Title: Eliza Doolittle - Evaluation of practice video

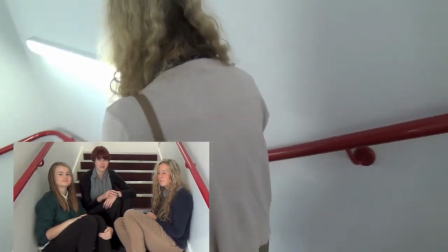What was your initial reaction to the product? I think it went quite well actually.
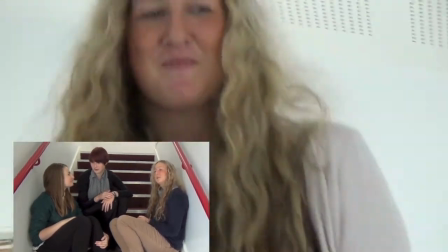Yeah, it definitely looked better than what we thought it would have to be. It did tell a story as well though, about it as well.
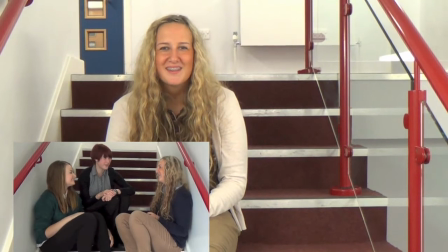It was quite humorous. Yeah, definitely. We filmed it over two days as well.
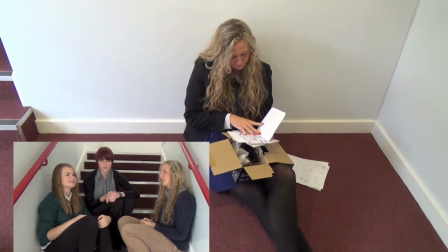And we finished it before the deadline which was quite surprising since we hadn't actually used the software before.
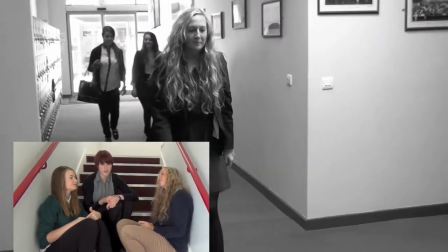We got a new camera and we hadn't used that version of Iron Movie. It was all new, but I think we can use it again if it could be.
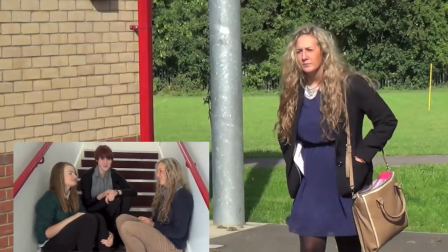So, I think it went well.
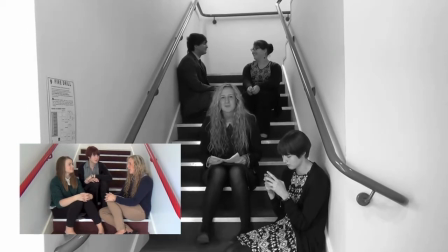What do you think went well? I think the editing went well. The black and white, when we edited it out of the things that were younger and everything, that was quite good.
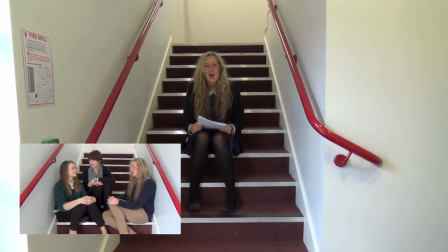I thought we made it a lot clearer to see as well. It separated between times.
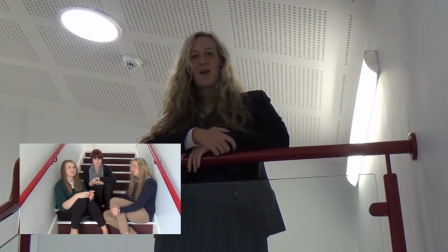Also, we used a fade to white as well at the end of the clips, so it elevated to black when it went back into normal times,
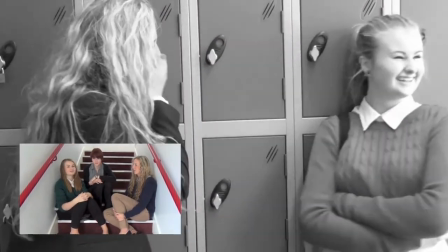so we think that it showed, well we hope that it shows that going back in the past quite easily.
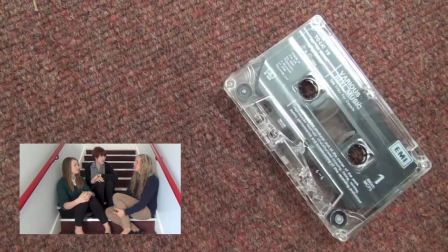And it made more understanding of it as well. Yeah, definitely like a kind of clear narrative to try and make that more clear.
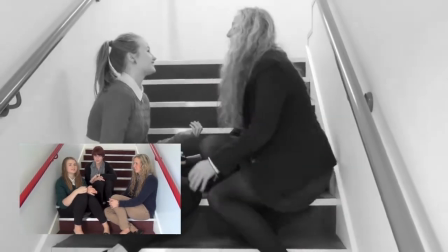Also we used a range of credits as well, as we had credits at the beginning,
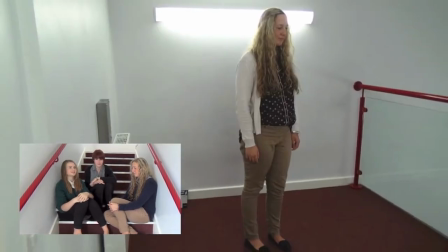like titles, and then we had credits at the end, which made it look more real.
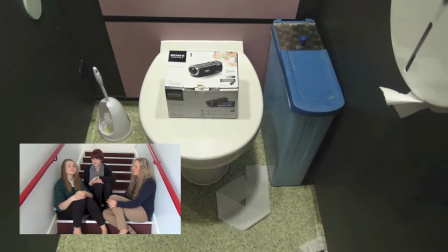Yeah, more real. And we also used rewinding. Yes, we used it when, you know.
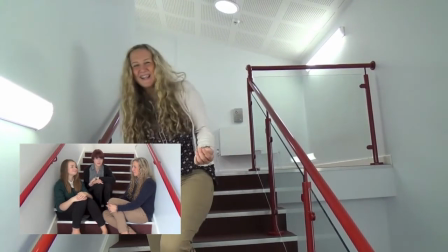Yeah, just to add a bit of... I went to it really. Yeah, I went to the video.
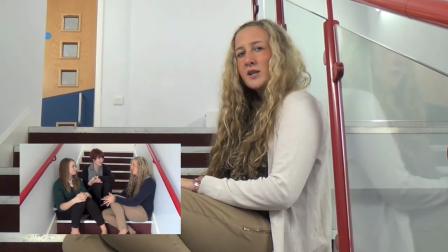That bit went quite good because it was something different. And we only just explored it really.
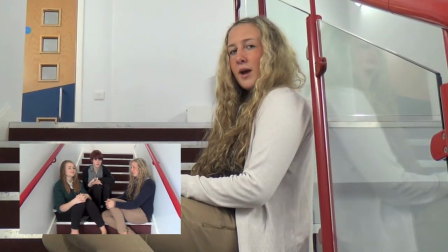Yeah, we don't think a lot of groups would have used that. So, we'll get into that. Yeah.
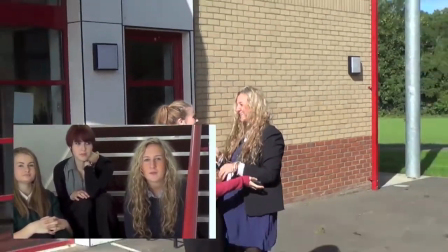I think personally the lip-syncing went well because it was something we hadn't done before and we had to try and match it up to the music at the end as well, but it went good overall with the stuff there.
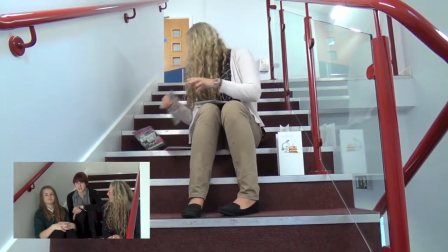I think the eye-line matches were something that we did actually well, but we didn't really plan it.
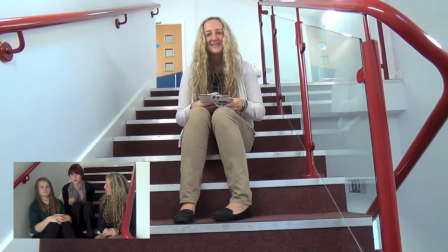There was a kind of phase in the first bit of the video that Fran was just lip syncing and then it
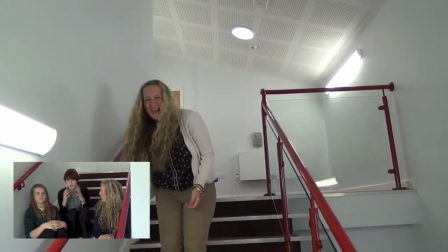cuts to a different scene where she starts walking and it just goes on her face and I think that really adds time to experience it.
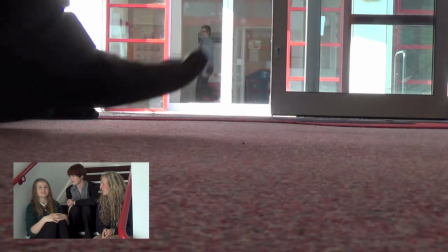I think what we did really well was that we used a range of shots, because especially at the beginning of the video we used a lot of different close-ups,
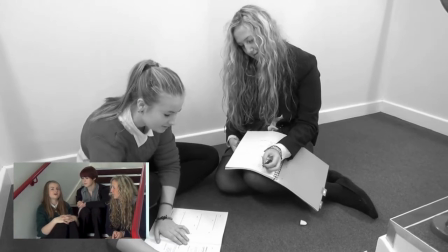medium shots as far I was coming down the stairs and high angles and stuff like that but we also did quite a few
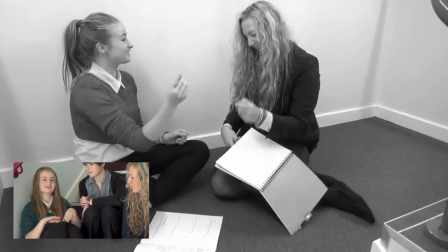shots where we put the camera on the floor and just had people walk in front of it or just stuff like that.
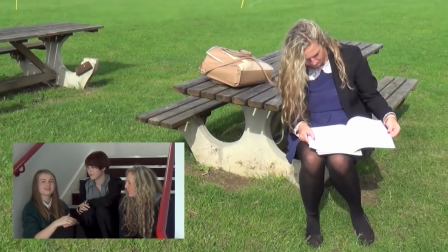So like yeah. I think another thing that went well was that we used a range of settings because although we stayed inside the school there's like quite a few different places we
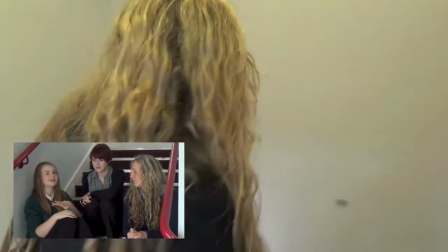used around school like we used the stairs and we also used outside and different classrooms so it looked it never looked boring I don't
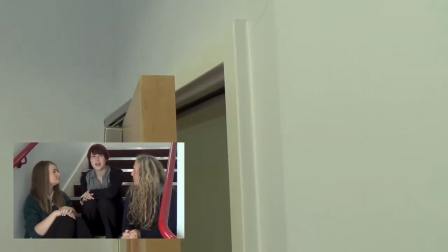think we tried to use loads of different settings and there's one shot with the door we used that I really wanted the sound of the door closing at the end so we just moved up the volume of that thing really worked because I did see such closure to the end of the scene what do you think could have been changed or improved? I think we used too many long shots in the video because although some
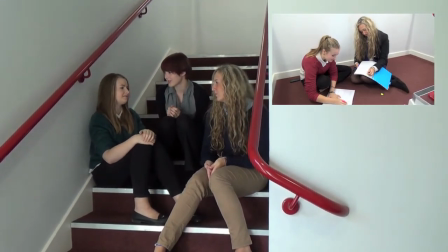of the shots were good like me and you when we were playing with the pen like that's a good shot but it's too long.
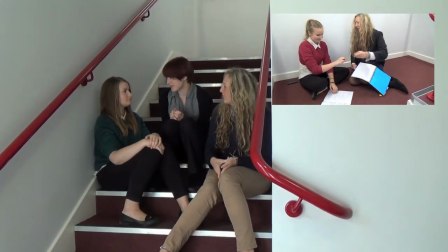Yeah we had to pipe down. It's like 11 seconds or something. Some of them were like immensely long.
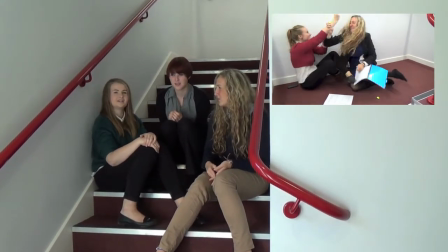I can understand how I get a bit more if you can watch it. I think it should have been more short. We'll do that in the real film. I think it's probably chewing gum as well, that was a bit of an error. I didn't realise at the time when you don't think about it and then after I was like oh. Yeah, it's kind of all you focus on. It's really all you can see in that shot. I will never chew gum again. Especially not my nymphs thinking. The bit at the beginning which we used with the editing where it says Eliza Doolittle big when I was little, We actually think that it lasts a bit too short. Yeah, a lot of them usually last longer as well, don't they?